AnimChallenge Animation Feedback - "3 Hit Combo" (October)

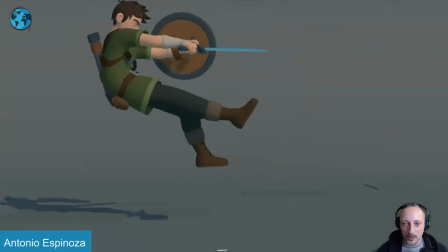no it's great i'm gonna leave it at that that's really a clip where i have to say it's really great the only thing
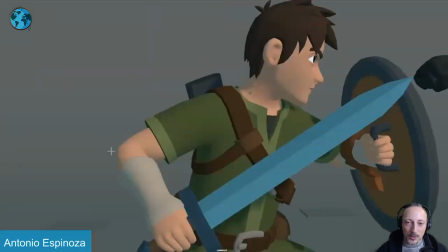i would say i almost didn't want to mention it but this is one of the main reasons why i picked it in terms of critique not in terms of because
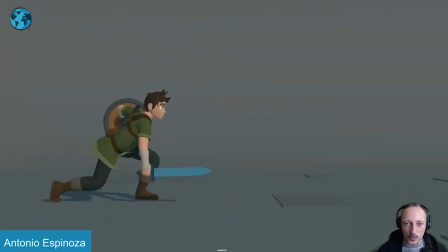it's awesome because it is awesome the only thing because it's we are so sideways it's always
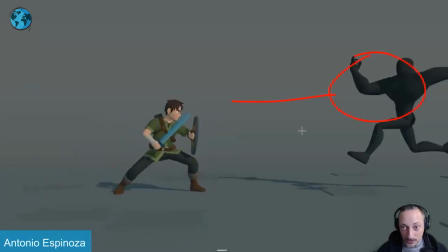very very very sideways and understand because the character is here and that's where the focus is but it would have been kind of neat on
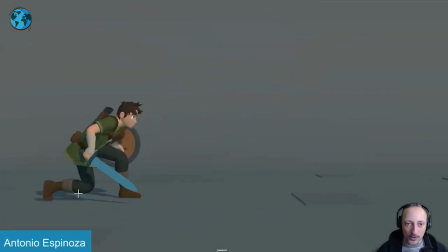something going back like that on that slide and a recovery to give us almost a bit more of a three-quarter view where it slides and maybe has a little bit of a turn i know it will break up that nice silhouetted
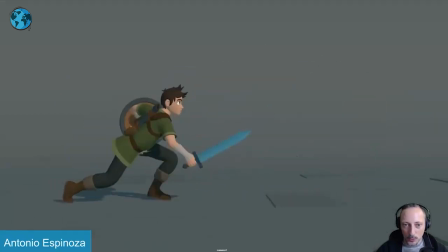profile totally understands but sometimes it would have been cool to get for me it would be doing this section here something where it's a bit more sliding somewhat towards us with you know the head three quarter and then turning back it's almost like oh this almost brought him
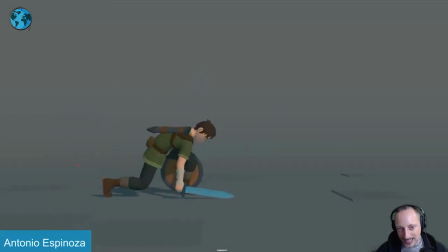away from where he's supposed to be because he's three quarter and then he goes back into profile into this right to have a bit more a bigger contrast of profile hit three quarter almost messy that was almost like a messy so like oh i'm i was hit then i have to recover but
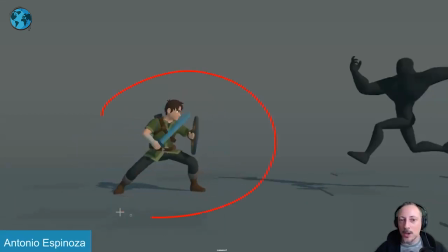let me find my strength again and that is re-emphasized by assume a super clean profile silhouette i mean that would be the picky picky thing um
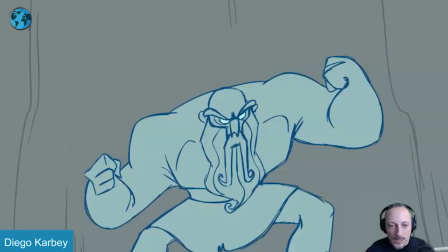and that is that all right another awesome clip here no sound but it loops so let's play this here
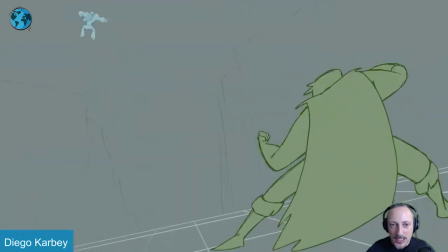and then getting up and continuing very cool really like this one
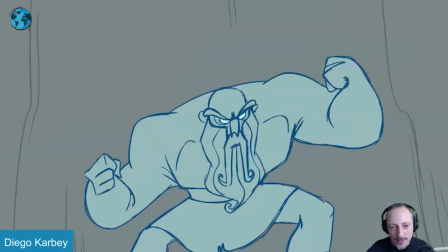i picked this one a 2d stuff i was always kind of i don't i see this like that's really cool i love the character design too
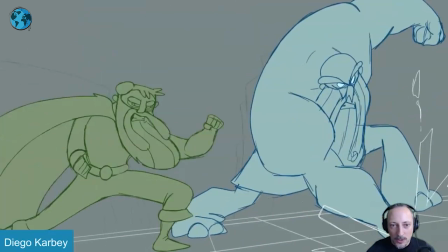really neat contrasting look between the two i think the
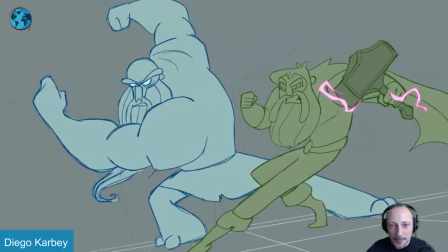action is pretty cool because some really nice dynamic big poses really nice clean silhouette
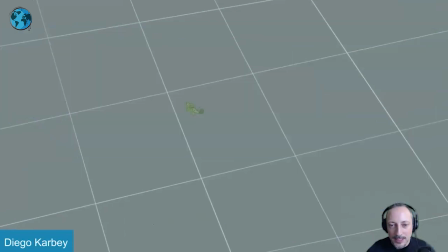big action i love this giving it enough time to go and
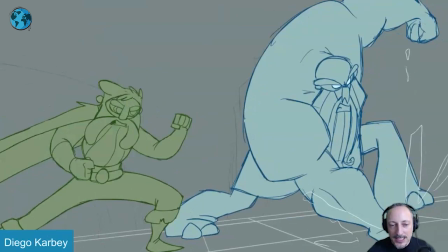then get back up into this the things i would talk about this is why i picked this
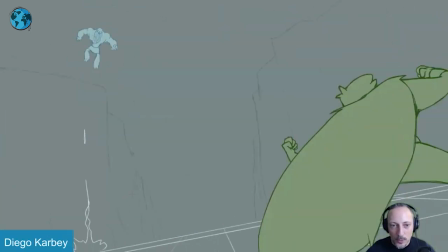one again i love all this even like little things here all those effects are great like
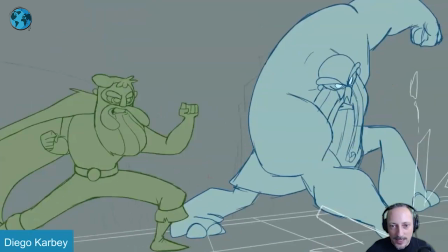small big character nice line into this the only thing i would say is here that
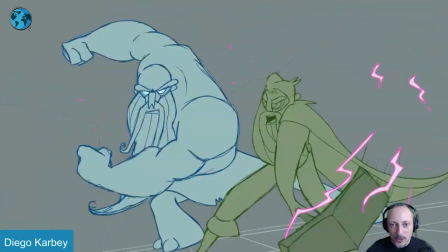feels just a bit weak because the thing is you got i know maybe the intention is well
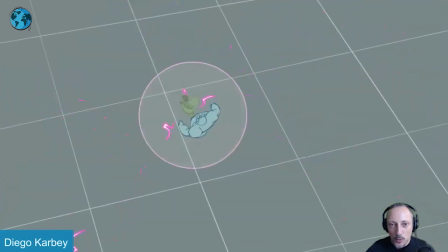not enough force and this is why needs the hammer to do the bigger damage but i still feel like
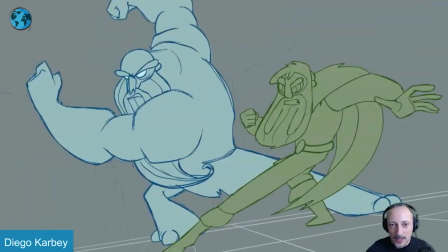that could be something a bit bigger because if it's not doing enough
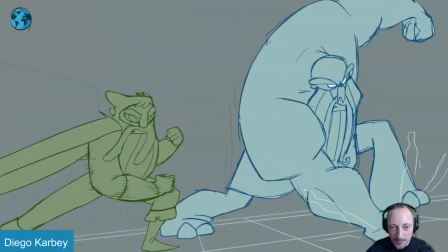in terms i know this is really fast like not like you have enough time to play with acting where you can
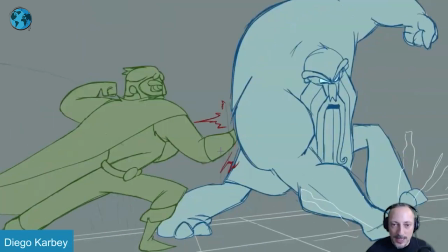read facial expressions but my train of thought is that if this happens here and the character is barely moving there's a bit of an impact obviously going up here you can see how this changes here
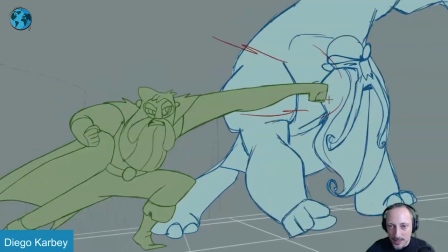but not huge in the face and you got again that that doesn't move too far out to me feels like well if that's not
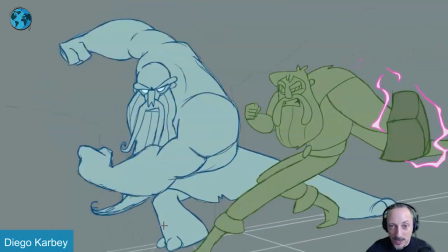enough and that's why the character goes well then i need my hammer because this is not doing enough shop our boom into this then i would just use that
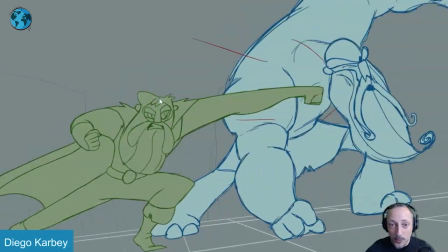moment into this where the face has a really big take of eyebrows down big guys going oh
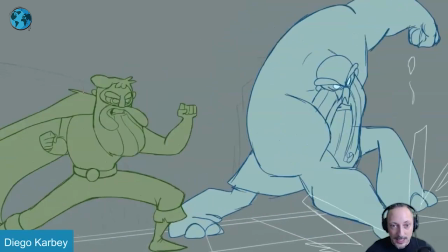this is just not enough and And right now it feels like the whole expression is always angry,
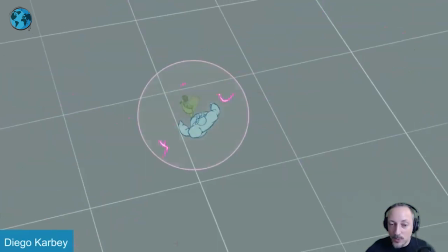angry, angry, angry, angry. The same where, well, I guess that's just what the character wants to do.
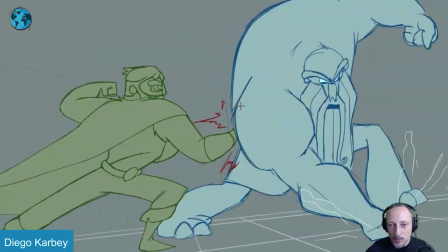So then I would go, well, but then I would just give this, just even for a small moment, a bigger line impact through the body.
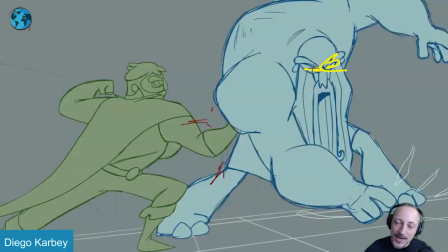A bit more of a squeeze in the face, maybe a bigger eye there to kind of push that, oh, that, the pain.
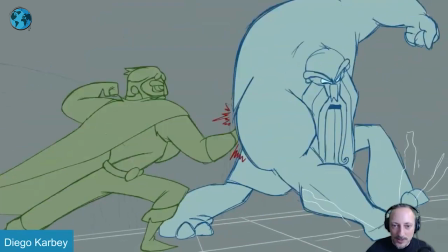That's the only thing to me here during this section.
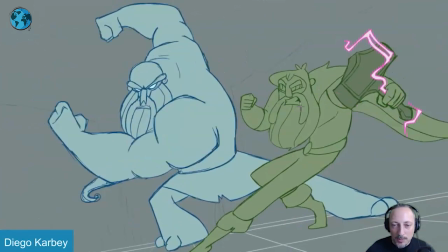Then as we go up, the only other thing is that this is super picky, but we're playing a lot with the right to left at this point, right?
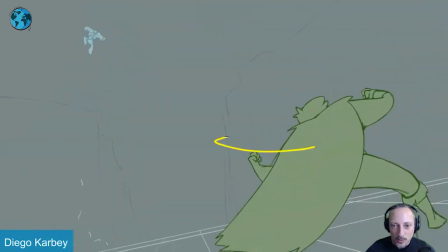We're going right to left here.
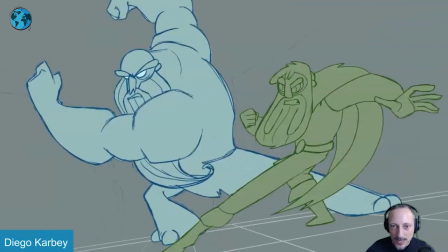It switches left to right, but then here,
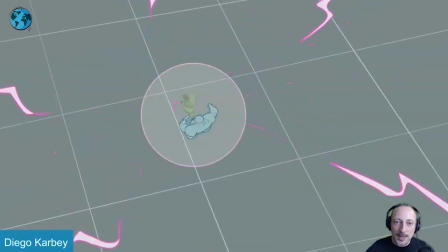it's like you're imagining the force going this way, but then we cut to this where, I mean, it's not.
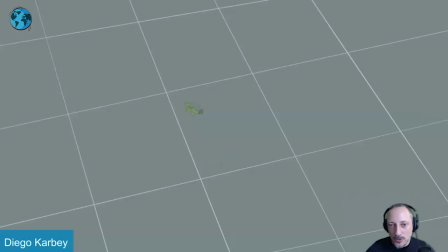It's slightly left to right. You might argue it's also straight towards us, but I don't know.
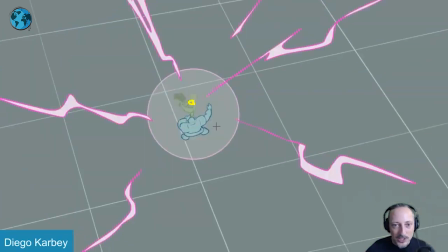There's something to me where I would stage this where the character is actually somehow down and here.
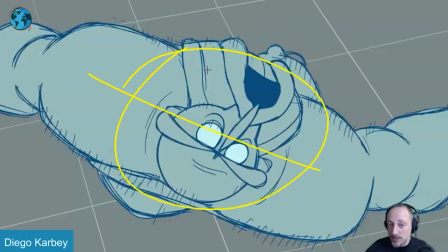And it could just be a bigger twist in the body to land in this position. If that's the upside down that the enemy wanted.
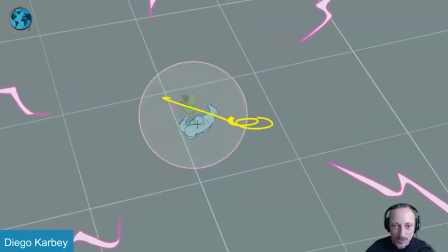But there's something where I would still have that happening here with right to left. Just continuing that right to left feel.
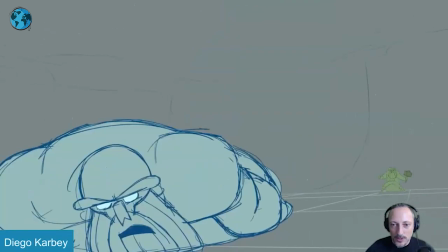Because then as we do this here, we are still in a right to left orientation.
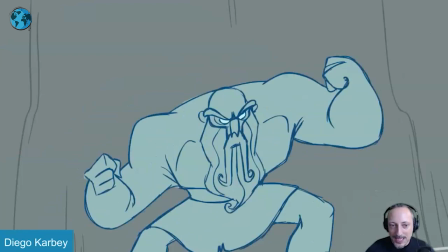And then it loops back into, bam,
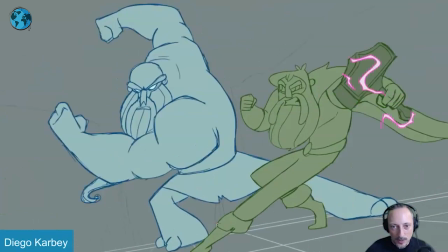again, right to left. so the only switcheroo here is is this and then going back to right to left super picky um that to
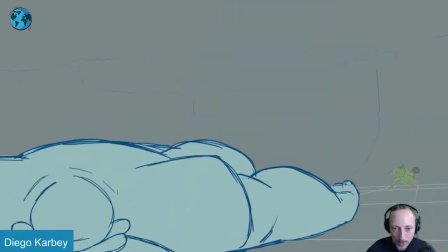me is the only other thing i do like i said love impact and how long we take here for this
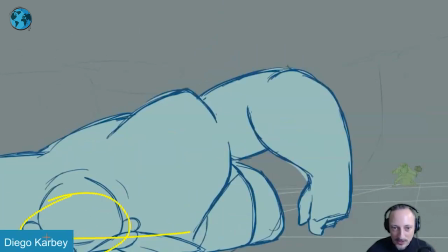to hold and i love that the arm goes up first before this like this is all like oh groggy but i'm gonna do this again and then out
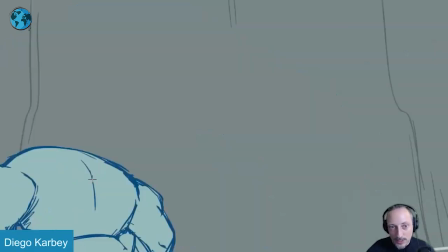and i love that it's the right eye that's open so it really looks at that character first but then it would be also need to
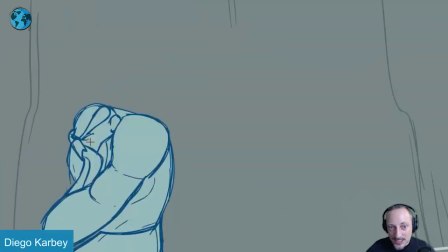actually continue this with this eye still looking still looking and then maybe getting
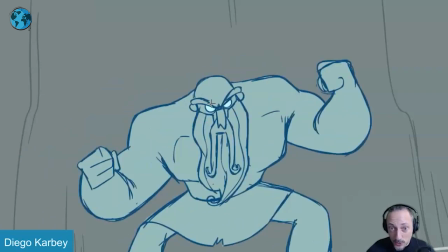into a blink into and bigger eyes like a quick flare like a
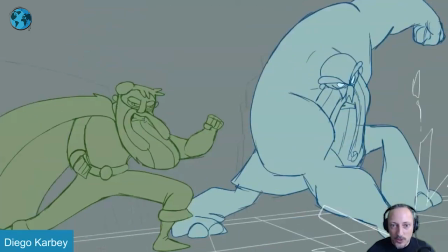i'm ready to fight and then into this picky picky picky stuff but that's the
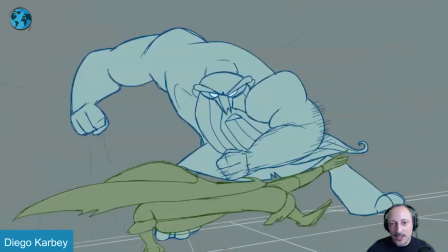only thing when i was watching this going that just feels so so
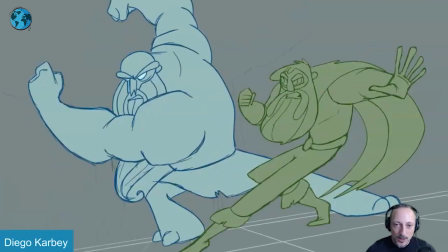weak in terms of those two punches but then I'm thinking okay well that's probably the reason why he gets the hammer but then
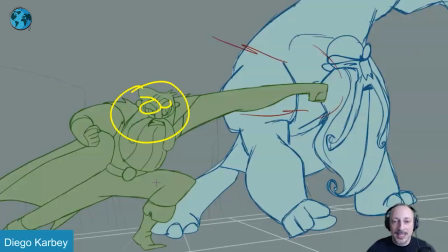I'm missing just like a little it's a quick moment of like a quick reaction like I said of pushing that moment of oh that's not enough I need more help
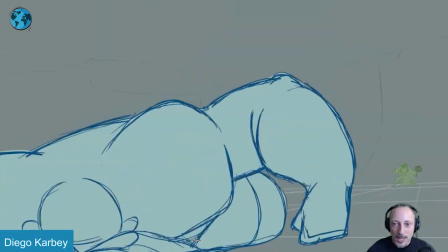let's get the hammer but then of course let's go back here
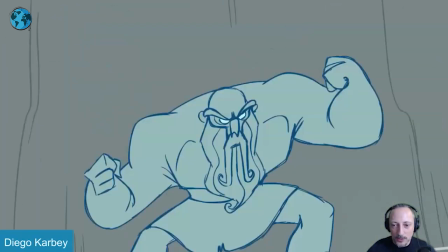if this is really a loop and you're super picky go
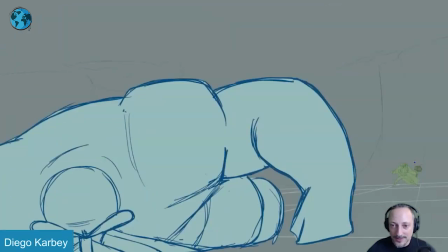back here there's a plane in the background if you can hear this you know there's the hammer
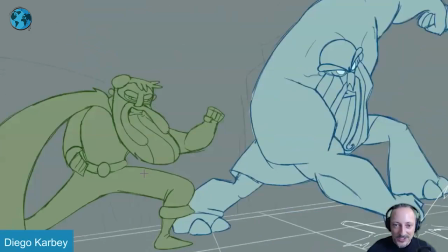and then the hammer's gone so is it really a loop or is anyway
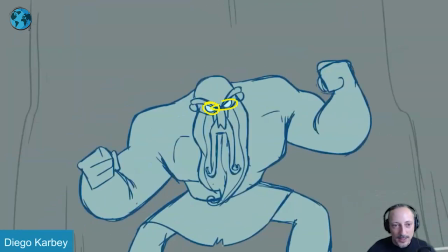i'll leave it at that again it's a really really cool clip i love anything 2d love the little background elements like you know it's just it's just enough there to
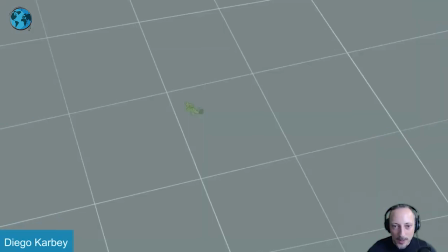hint at things there's enough there to understand what the camera is doing give us a horizon line and perspective change and all that
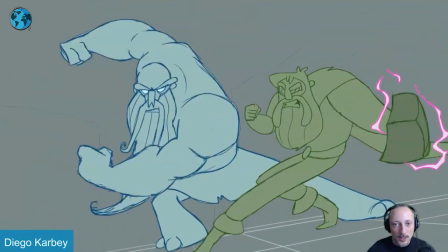stuff i think it's really cool character designs are neat the actions are cool all it's really neat i'll leave it at that
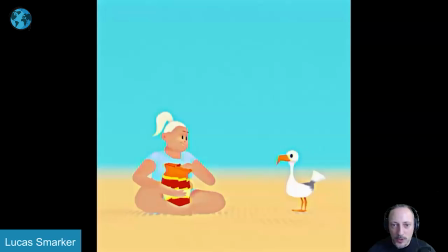all righty this one is more in a square aspect ratio but has sound perfect so it's it has cracked me up there's just something about a bird grabbing the food slapping
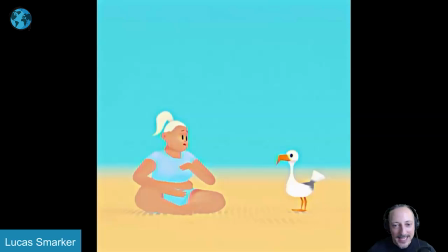like a bird slapping a human there's something that's cracked me up and it's it's more on the you know like less is more type of thing I'm gonna bring down that Hold on Perfect If that's from Street Fighter 2 Might be old
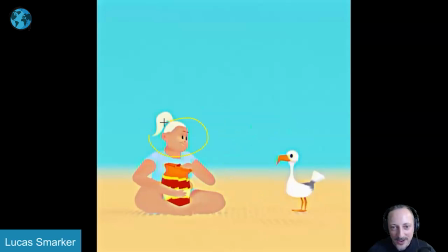But I love that you have that slight Oh cute Cute little birdie Into that reaction I think the only thing I would have Loved for getting a quick little Where it's almost like The head comes back a bit with a big Eye of like what
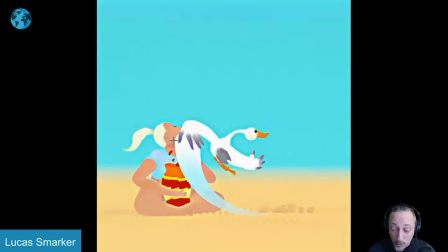just happened but not enough to go back to look at the bird to then get the second